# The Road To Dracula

I don't really think he was surprised by the roles he began to play when he got to Hollywood because he'd had such a variety of roles in New York on Broadway, from comedy to musicals to serious drama to crooks and all kinds of characters. By the time he was 30, he was an experienced character actor.
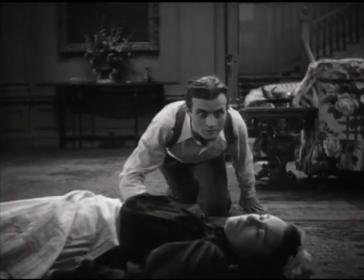1244s
Renfield was probably the most multifaceted character in the film.
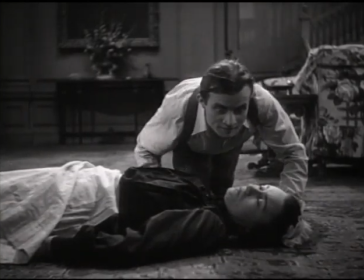1249s
I mean, he's sane at times, he's mad at times, he's vampirish at times.
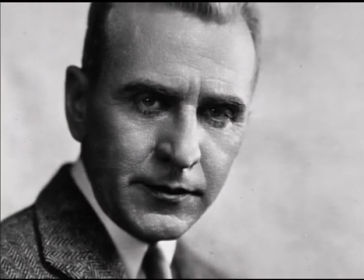1254s
Also on hand from the Broadway production was Edward Van Sloan, repeating the role of Professor Van Helsing.
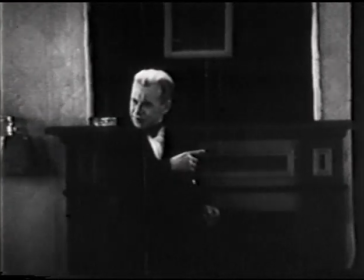1262s
Here's part of his screen test.
I was looking in the mirror. Its reflection covers the whole room.
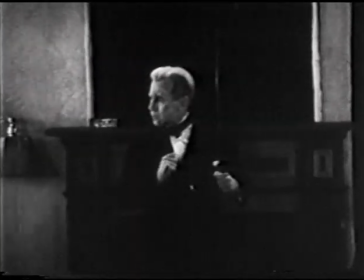1271s But I cannot see you.
Dracula was directed by Todd Browning,
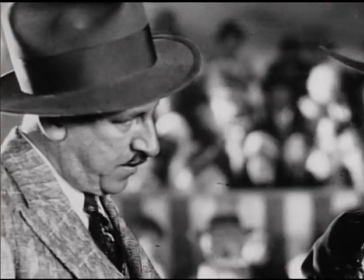1278s
the famous mystery man of silent movies who had directed many of Lon Chaney's most successful films. Browning always had some trouble adapting his kind of style of shooting to the sound film. When you see Browning work with Dracula, for example, there are long sequences in the film which are silent.
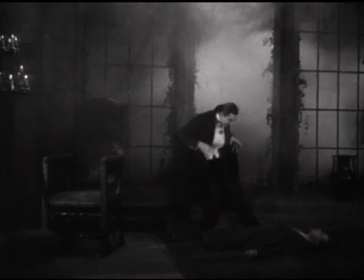1299s
And I think that Browning uses some of the silence to create a mood, which in some areas of Dracula is quite effective. It may have been that he was frightened by dealing with dialogue. It may have been that he was frightened by the mechanics of the sound equipment.
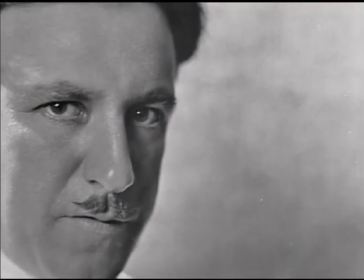1313s
Todd Browning had been a very successful silent film director, and he always specialized in stories about outsiders.
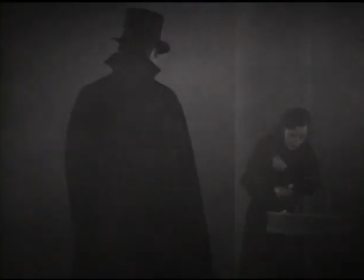1321s
Dracula is very much like that. He's a fantastic alien invader who cannot live within the world, but can only prey upon it like a parasite.
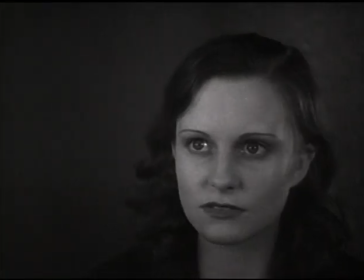1330s
And Dracula may be the ultimate Todd Browning outsider, and so it's not surprising that Dracula was Browning's most successful film. In terms of responsibility for a visual style of Dracula, we know, of course, the cameraman,
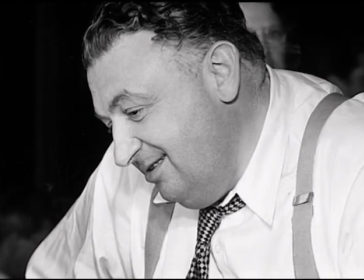1342s
Karl Freund, was behind the camera, the great German photographer who pioneered so much moving camera in Germany in the late 20s.
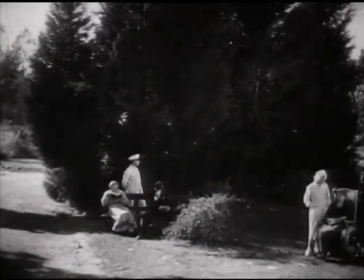1349s
And it's very easy for people to say, well, any value in Dracula is due to Freund, who was a great cameraman. And there's the anecdotal report of one of the actors, David Manners, who couldn't remember Browning's presence on the set well, but did recall Freund as being very outspoken. The beginning of Dracula uses a lot of mobile camera setups.
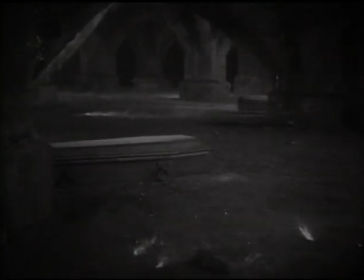1371s
We have some tracking shots, and we have a feeling that we're almost watching a German expressionist film that has come over to Hollywood.
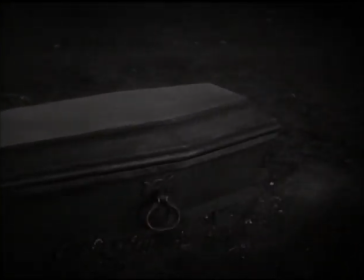1379s
These tracking shots give us a feeling like we're being pushed against our will to go to different areas of the castle.
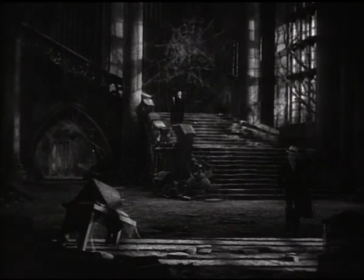1386s
They're all things like broken-down,
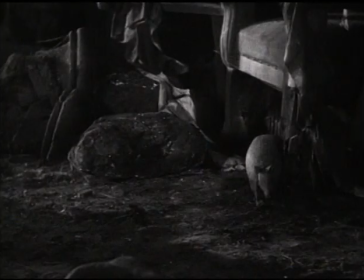1390s
withered mansions with huge cobwebs, and for some reason, no one's ever quite understood armadillos running around and some bats floating overhead. In fact, Browning and the Universal Dracula are sort of responsible for almost all the iconography that we associate with horror films.
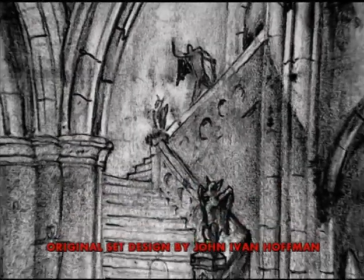1407s
Long capes, sweeping staircases, mold and decay, lots of cobwebs, spiders and bats, I mean, everything that now has become this sort of Saturday morning thing that kids associate with horror films, all comes from Dracula. Originally, Dracula had been planned as a lavish, big-budget production that would have been based primarily on Stoker's novel. But in the wake of the stock market crash and the onset of the Great Depression, the studio really had to cut back.
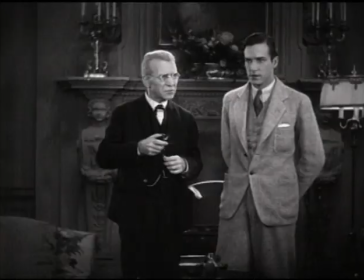1434s
And they ended up basing the film largely on the stage play for simple reasons of economy. Today, it may seem difficult to imagine audiences really being frightened by a film like Dracula, but they really were. It was the first time Hollywood had presented this kind of a supernatural story that didn't have a logical explanation tacked on at the end.
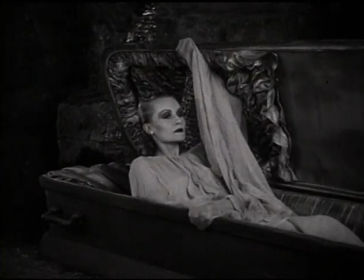1457s
And audiences were really creeped out by this atmosphere of weird decadence.
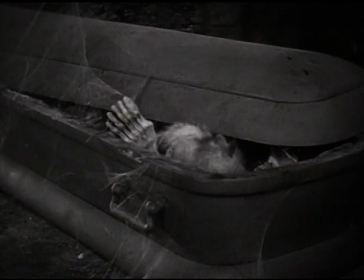1462s
They'd never seen anything like it.